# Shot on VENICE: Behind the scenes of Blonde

My name is Chayse Irvin. I'm the cinematographer on the film Blonde.
Men grow old as
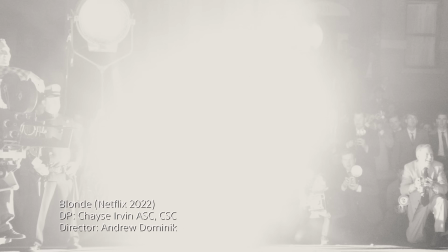[0:07] girls grow old, and we all lose our charms in the end.
This is a fictionalized story or take on Marilyn's life.
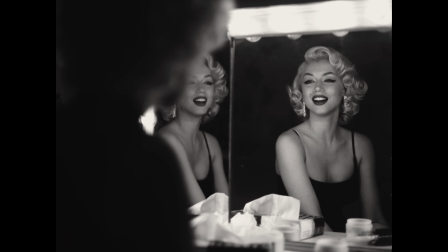[0:19]
It's a particular fiction about her which is trying to get at some kind of an emotional truth about why she's the most
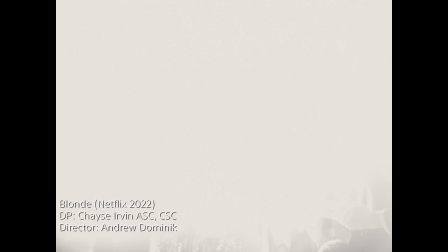[0:25]
iconic female figure of the 20th century. Andrew Dominic created a document of like 750 pages that were images from her life,
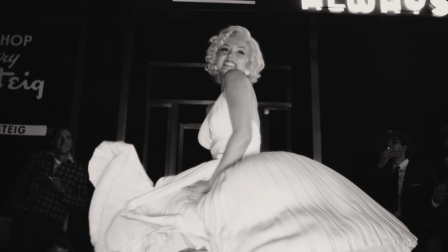[0:40]
and we recreated those images potentially on a scene-by-scene basis.
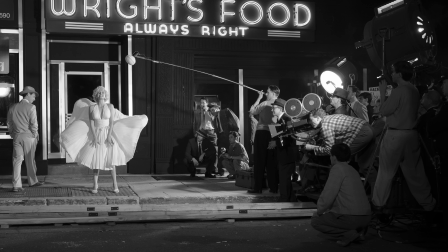[0:46]
I don't think the whole film has those images, but we use those images as reference for our costume design,
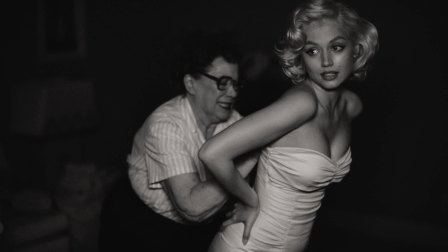[0:53]
our production design, and our cinematography. The whole creation of this character was so much fun. Everything that they got pulled from the archives, and then we got this incredible
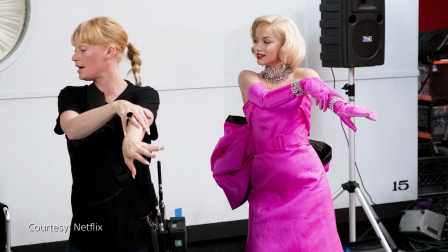[1:06]
seamstress who made exact replicas of the dresses she wore.
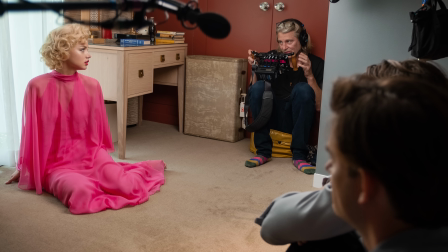[1:13]
It was so important to really give homage to those great designers that had designed so many beautiful and iconic costumes for Marilyn.
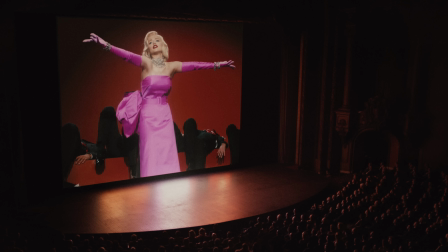[1:23]
And it was my job to make sure that I did those designs justice, and that, you know, with her iconic movie costumes and in her private life,
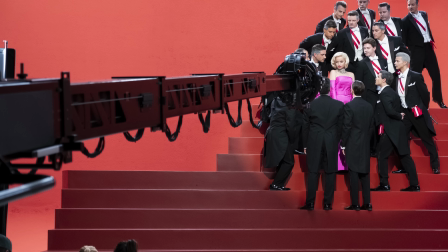[1:33]
that her costumes felt like so many images we've grown up looking at. What inspired the choice of cameras? Andrew had requested of me what's called a Pepsi challenge, where I shot several cameras in the same lighting environments and the same talent in front,
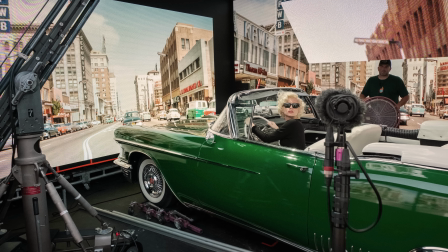[1:55]
and I screened it in a theater, and Andrew responded to a particular camera multiple times, saying that was the one that he thought was it. In some cases, we recreated the vintage Marilyn Monroe look.
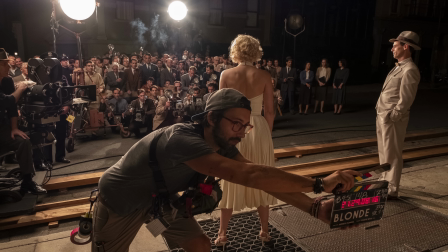[2:11]
I tried to recreate a film stock called Tri-X, which is a reversal stock. One of the tricks of black and white that isn't really quite explored now is originally when black and white was projected, it went through an incandescent bulb. So it actually was a slightly tinted warm.
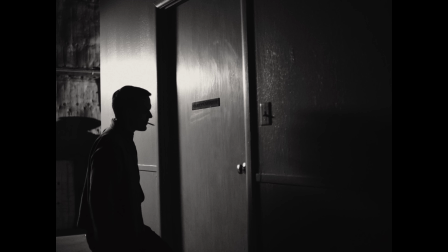[2:29]
When we recreated the looks from different vintage periods, we were going to that detail,
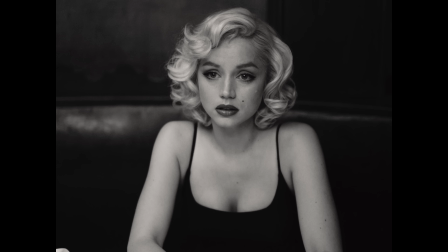[2:36]
augmenting the warmth of the black and white to recreate how it would have been perceived. Specifically on the Technicolor sequences, where we were recreating images from films that she has been in the past. And we would research those films and the materials and take stills,
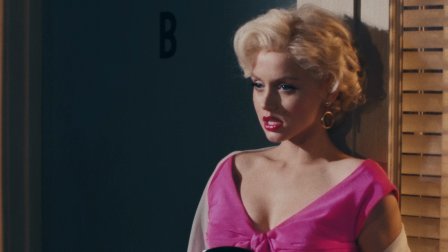[2:55]
and we would do whatever was necessary to morph the colors into a matching look that Technicolor could produce.
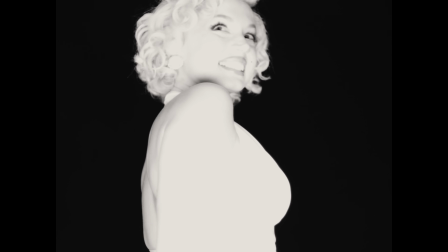[3:02] Shape these right, don't lose their shape.
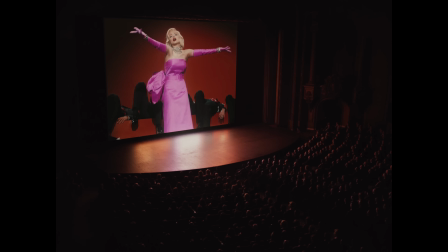[3:07] Diamonds are a girl's best friend.
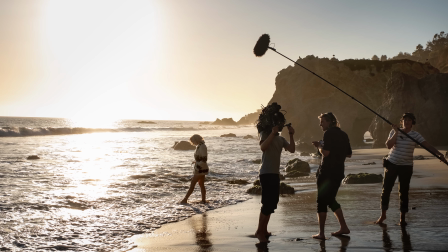[3:15]
I chose the Sony VENICE because I felt like it supported my need for spontaneity on the film.
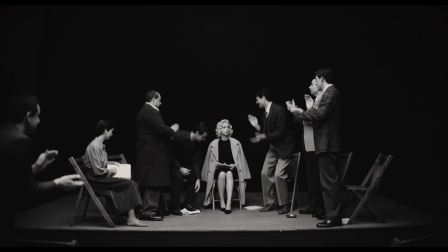[3:21]
It allowed me to improvise and trust that the images would come in with the richness and texture that I like. It sort of had these technological advances that allowed Andrew Dominic and I to be experimental. For example, it had a very high ISO. We shot almost the entire film at 2500 ISO.
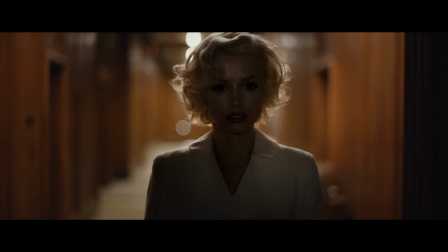[3:44]
And we used other technology named the Cine, which is a variable ND filter, which I would control on a handset.
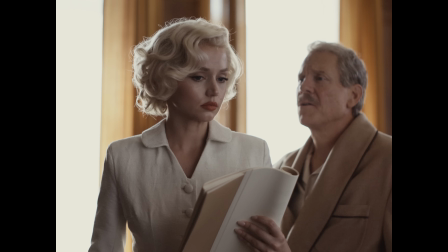[3:51]
And we could travel from using Steadicam from room to room, and I would adjust exposure while traveling. That was only made possible because of the advancements in its light sensitivity.